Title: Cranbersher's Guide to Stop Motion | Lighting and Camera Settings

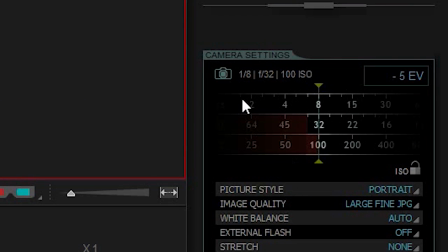Well, we adjust it, you guessed it, five stops!
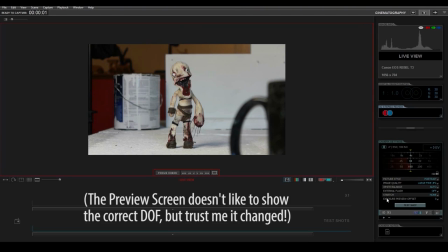And there we go, everything is as it should be. Everything is now in focus, and the brightness is at the same level as it was before.
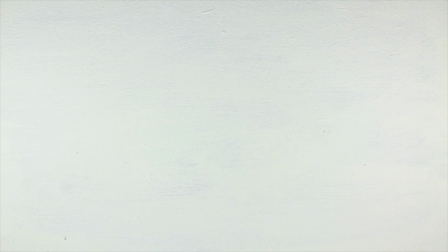Yay fun learning time! And there you go, that's how to use and balance out those three settings. But remember, don't touch ISO. It's bad. It's naughty. Finally, we come to white balance. You know how some lights are kind of dim and look all orangey, but some are all crystal-y and blue?
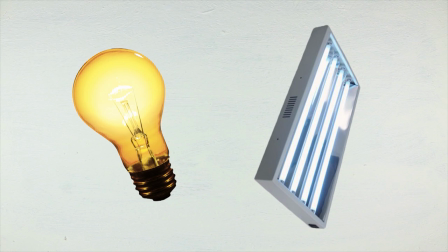Well, white balance is what? You guessed it. Balances that out and brings the lighting as close as possible to true white.
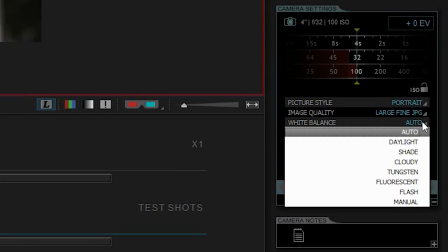The camera I'm using has built-in white balance presets, but there is a way to manually set it. Let's just go over the presets, because, you know, it's easier.
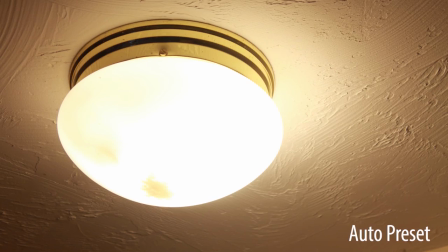First off, tungsten light. Tungsten light is typically the kind of light that incandescent light bulbs in your house give off, and it's more orange and warm in a sense.
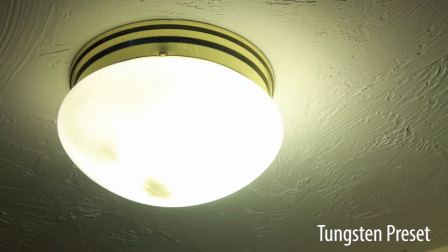The Tungsten presets add blue to the image to balance the lighting out and bring it to a more true white.
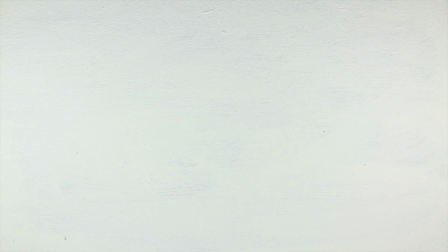Now even though these settings are meant to be used to balance out the lighting, they can also be used for setting the mood for the lighting.
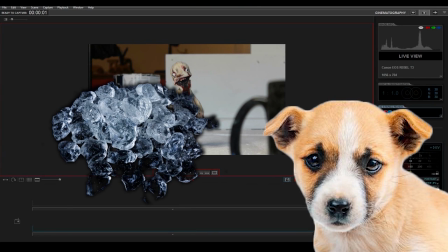If you want to have your scene perhaps feel colder or even just sadder, something like the Tungsten setting can give the scene a blue tint.
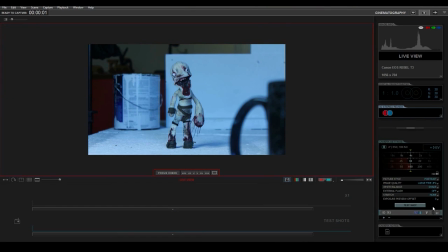Another preset, like maybe shade, can make the scene really orange and warm, which changes the mood drastically.
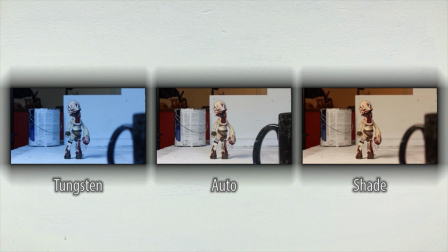All these settings have different things with orange and blue or whatever, and you can really just experiment to see what you feel like works.
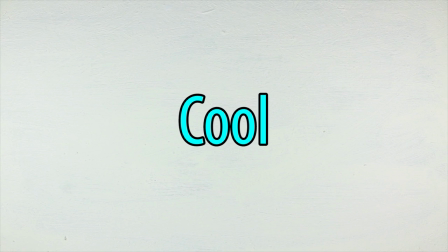So basically, orange, warm, blue, cool. I haven't really known cool to be associated with the color orange at all.
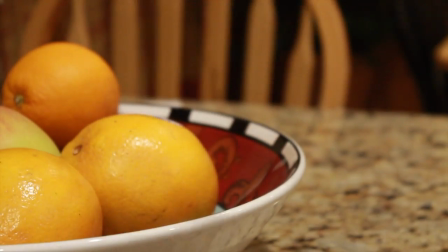Except maybe, maybe like if you take an orange and you put it in the freezer and then wait like 45 minutes or so,
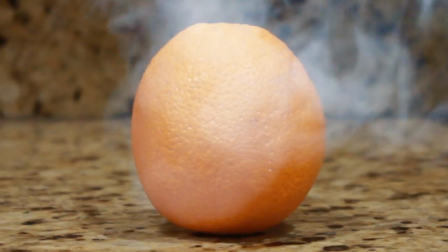and then take it out and you'll be like, Whoa, this orange is really cold. I didn't even know orange could be that cold. Well, well, except for maybe like, like orange sherbet or sorbet or whatever.
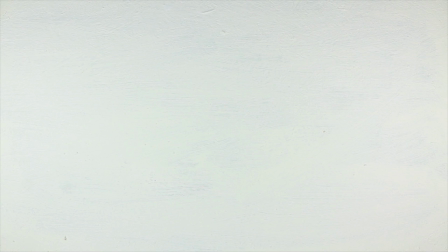Okay, that's it for this episode. I hope you enjoyed thanks for watching and take care and guess what's on for next time